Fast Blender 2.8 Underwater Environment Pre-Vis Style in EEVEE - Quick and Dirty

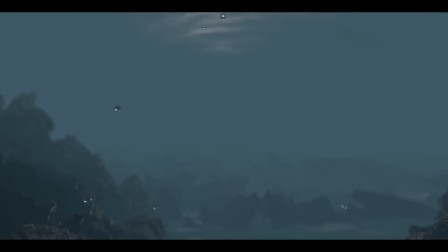Hi, this is Kev. Let's dive into an underwater scene. Make a landscape using Ant Landscape.
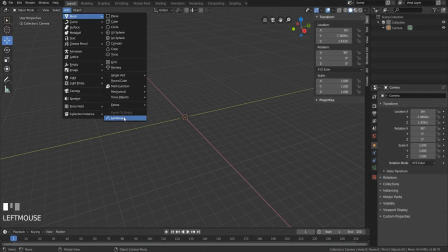It's in the Preferences Add-ons. Enable it. It'll make all your dreams come true.
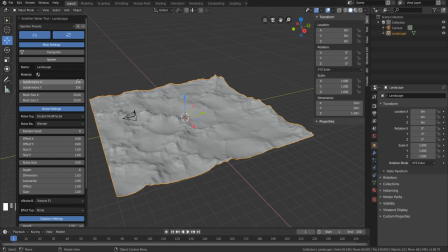Choose Large Terrain and give it a mesh size of 50 on the X and Y. This makes a somewhat believable seabed-y thingy.
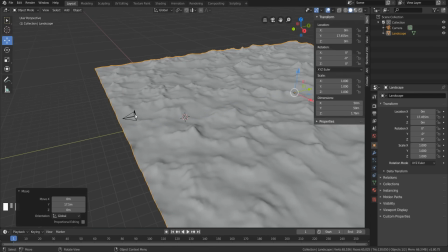Now, position that in your camera and check a few things in Eevee, because that's what we're using for this, because it's quick and dirty, it renders fast and is decent for this video.
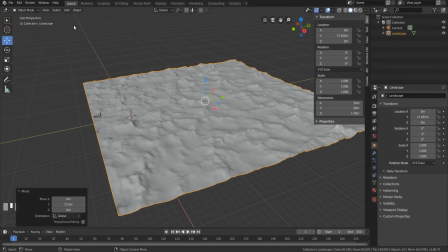I generally like cycles and compositing layers better, but that's another video for later. Turn on ambient occlusion, bloom, motion blur, high bit depth, and soft shadows. Turn tile size and volumetrics to 2 pixels to make the volume look better, and turn on volumetric shadows.
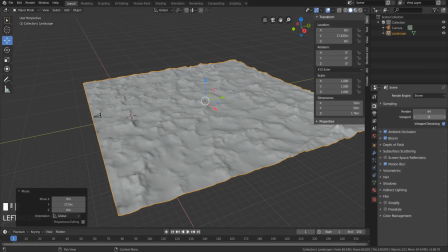Turn down viewport sampling to zero. You'll feel better later when you don't get a seizure. Now position your camera.
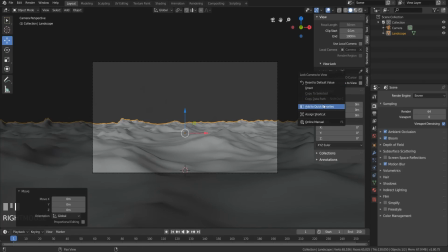You can assign lock camera to view to a quick favorite here. You'll love this. Do this. Right click on it and you'll thank me later.
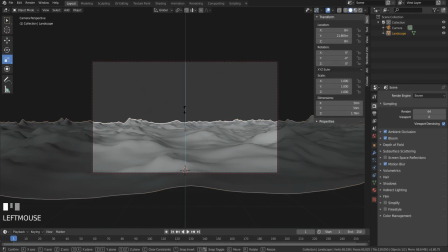Further position your camera to make it look better. Scale the seabed down a bit to make it look more sandy, or higher for rockiness.
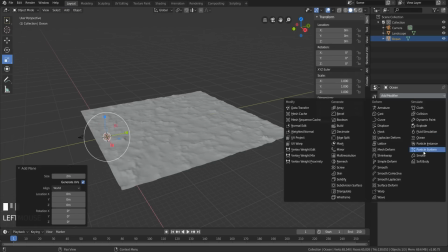Let's add the ocean. Make a plane, then go to Modifiers and add Ocean. Name the plane Ocean so we don't get confused.
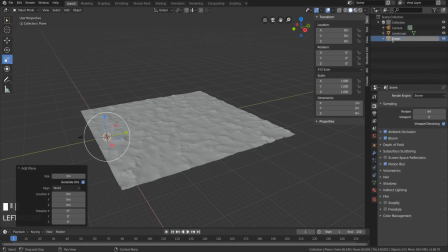If you're sharing this file, your teammates will thank you. If you're doing this on your own in your mom's basement to make your next expert YouTube tutorial, cool too.
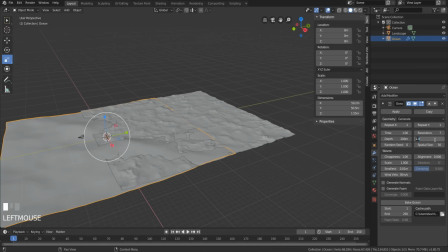Increase the size of the ocean and give it a higher resolution than 7. 28 seems to work here.
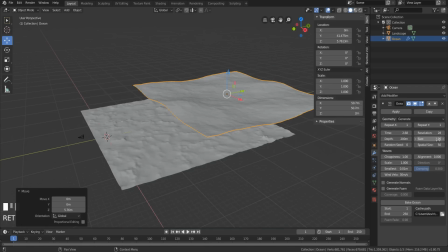Move the ocean above the seabed. Give it a size of 1 because, well, I don't know, the other size looks stupid. Let's animate the ocean. Choose how long you want this animation to be. I chose 192 frames. Add 192 to the timeline and the Bake Ocean end slot. You never want to make your computer do more work than it has to.
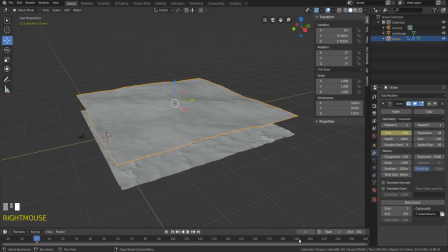Now insert a keyframe at frame 1 on the time slot, then move your time slider to 192. Type in like 10 in the time slot and keyframe 10 at 192.
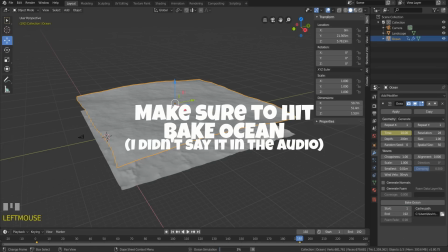The time slot is where you animate the ocean. Higher or lower numbers just dictate the speed it rolls at.
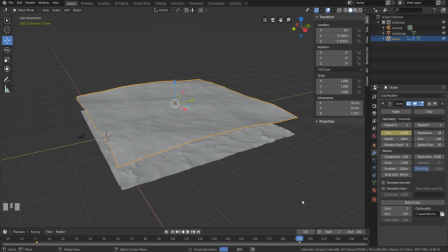There, now you're the king of the world. You can go win seven Oscars or hit an iceberg and get that song stuck in your head again for a year.
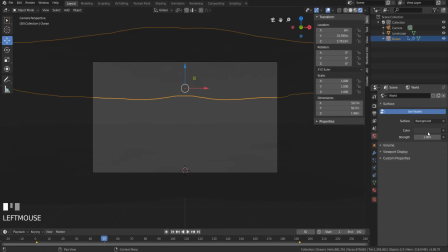Now go to camera view and see how it looks. Let's make it look better by changing the world color to blue, like most under ocean photography.
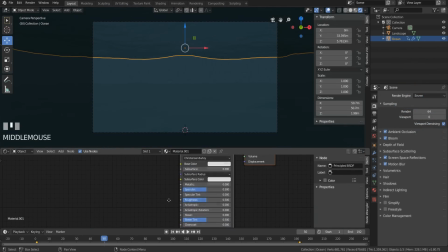Give the ocean a principled shader and turn transmission all the way up. Add in a sunlight and spin it until it looks shiny.
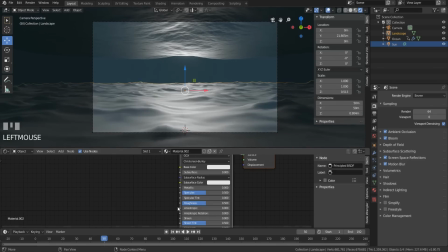Give the floor a shader and turn up the roughness to make it less shiny. Look at underwater photography.
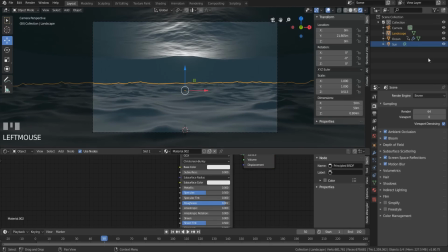It's usually never shiny. Don't worry about the sun right now. It's just me being neurotic.
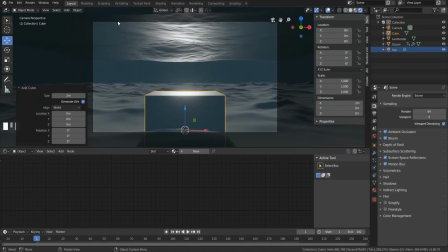Now we make it look more like underwater. Make a cube. Delete the principled shader and replace it with a principled volume shader.
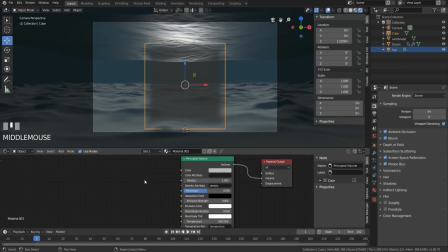Plug the volume into volume and you get grayness. This is okay.
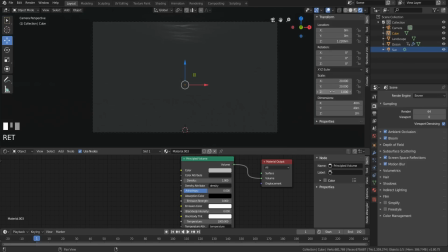Scale the cube up on the X and Y to like 20 and maybe before on the Z. Make the color blue something. I never took one day of art history. Now, let's learn a really cool trick for controlling the falloff of the murkiness.
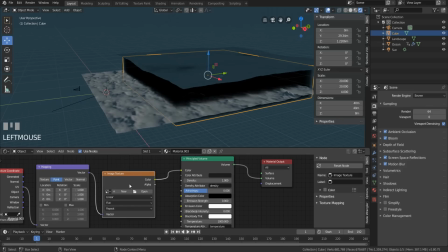Hit Ctrl T if you have Node Wrangler installed. If you don't, go install it under Add-ons, then come back here and hit Ctrl T. Here's the magic part. Ready? Delete the image node and add in a separate XYZ node and a combined XYZ node.
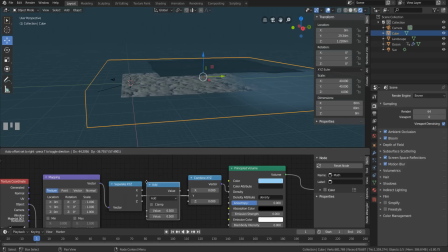Plug in the Y to Y and add in a math node in between. You can leave it at add. Also, make sure the texture coordinate into the mapping node is set to object.
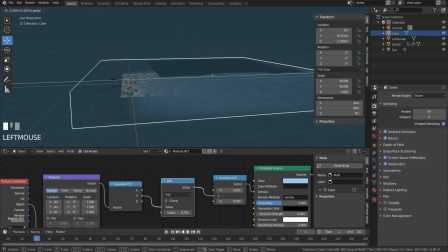Play with the add value and watch the murkiness roll in and out. It's fun. You'll be here for at least three minutes before you get bored.
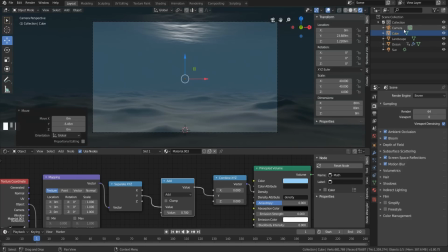For more fun, go to your camera view and see what's happening. Remember art history? Yeah, neither do I. So let's add in a foreground now.
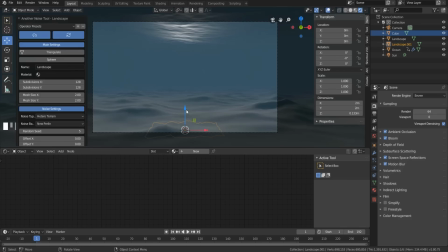I've seen barnacle rocks and stuff underwater. So let's make those and stick those in the foreground.
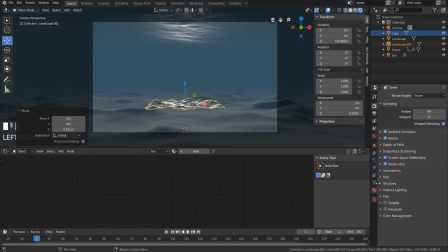Here's another neat trick. add mesh landscape and choose mounds now give that a subdivision surface modifier with a value of like two is fine and a displace modifier hit new choose global and give it a cloud texture with a size of 0.65 and a depth of six play around with these to
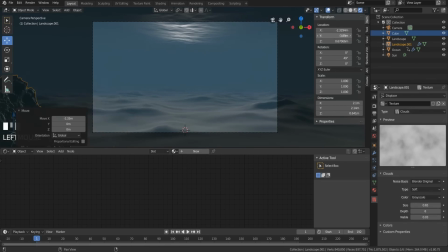your liking you're probably better at art stuff than me anyway now move it into position find something cool then duplicate it a few times the great thing here is that because we chose global this will change wherever you move it giving you amazing variation for free and free is good because this video
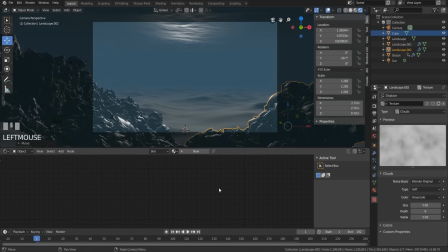is free and so is blender now give this a shader the color is not too important here as it will largely be washed out but the
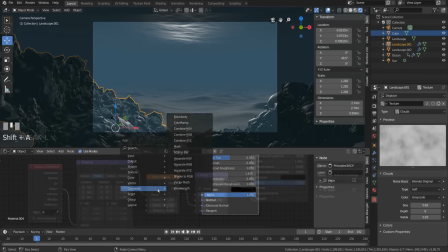bump is so give it a bump with a noise texture and up the detail the detail makes it look rocky the scale helps a bit too but
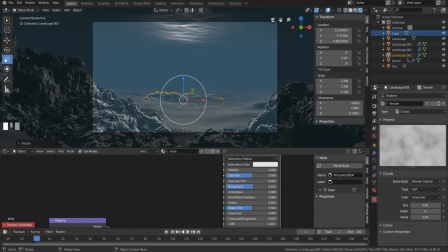the detail is where the magic is at scatter a few more of these around the scene for this video i'm not going to add in flora as i'm going for a rocky look and want this to be quicker. I'll do a video at a later date with caustics and plants because I'm cool like that, but for now, let's just go with this.
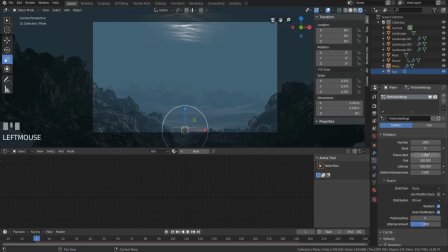Now bubbles. Let's add a plane. Give it a particle emitter, turn frame start to something sub-zero so that the particles are already in the scene when the frame starts, turn off gravity so the bubbles don't fall because that just looks stupid, and play it back to see what's happening.
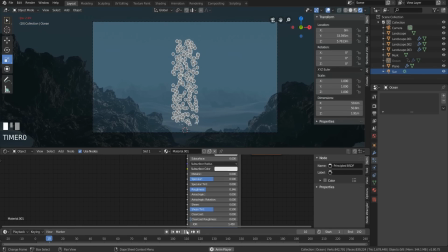Hide the ocean if your computer is crawling like those dudes in Breaking Bad. Now, if your bubbles are in a straight line, add in a turbulence force field and play with the strength.
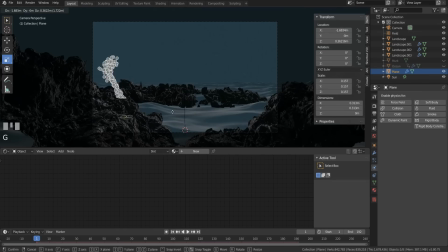This will make them look a bit more natural. Now move this off to one side and duplicate it around the scene once or twice. Now we'll make it bubbly. Add in a UV sphere, go to your particle settings, and under render choose object, then sphere. Add the scale to your liking and add randomness too.
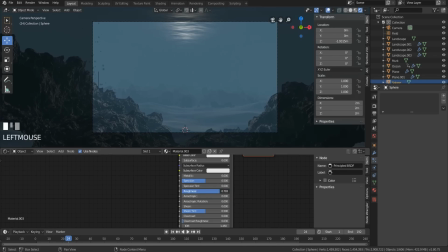Give the sphere a shader, turn the transmission way up, play with the roughness, and under your shader properties turn on screen space reflection. This is the trick that makes the bubbles refract in the environment. Play with the refraction settings or look up IOR, index of refraction on the internet, and get exactly what you want.
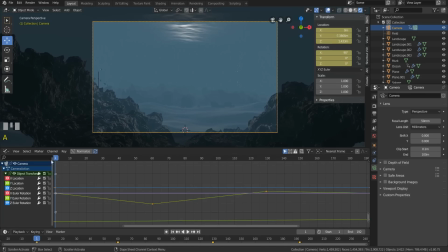Now let's animate the camera moving forward a bit and give it some random up and down motion to simulate being underwater. If you have linear enabled as default, once you animate this go into graph editor interpolation mode and change it to bezier so that your motion is more natural looking.
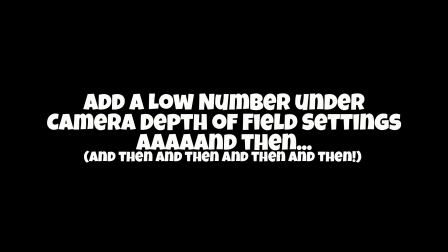Now turn on depth of field for your camera to blur it slightly. A low value works pretty well.
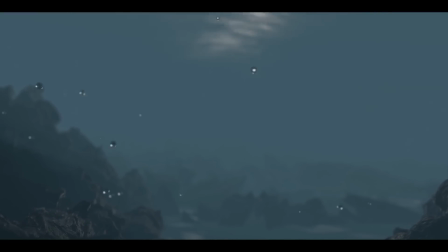Render it out and there you go, a good start to an underwater environment. I added fish to this one and yes it's a void system with animation. I'm not going there though, I'm sure you can find a fish tutorial somewhere online. That's about it. Like I've said in other videos, cycles and render layers and comp is way better for this.
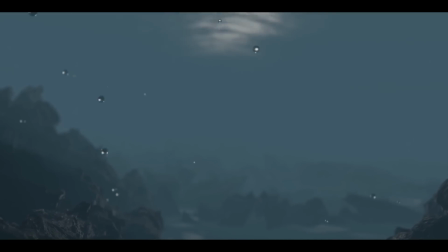But this is quick and dirty pre-vis looking animation and can get you started thinking about creating your own aqua person movie. Go forth and create. See you in the next one if you still like me. Ikeed, Ikeed. Bye for now and thanks for your time.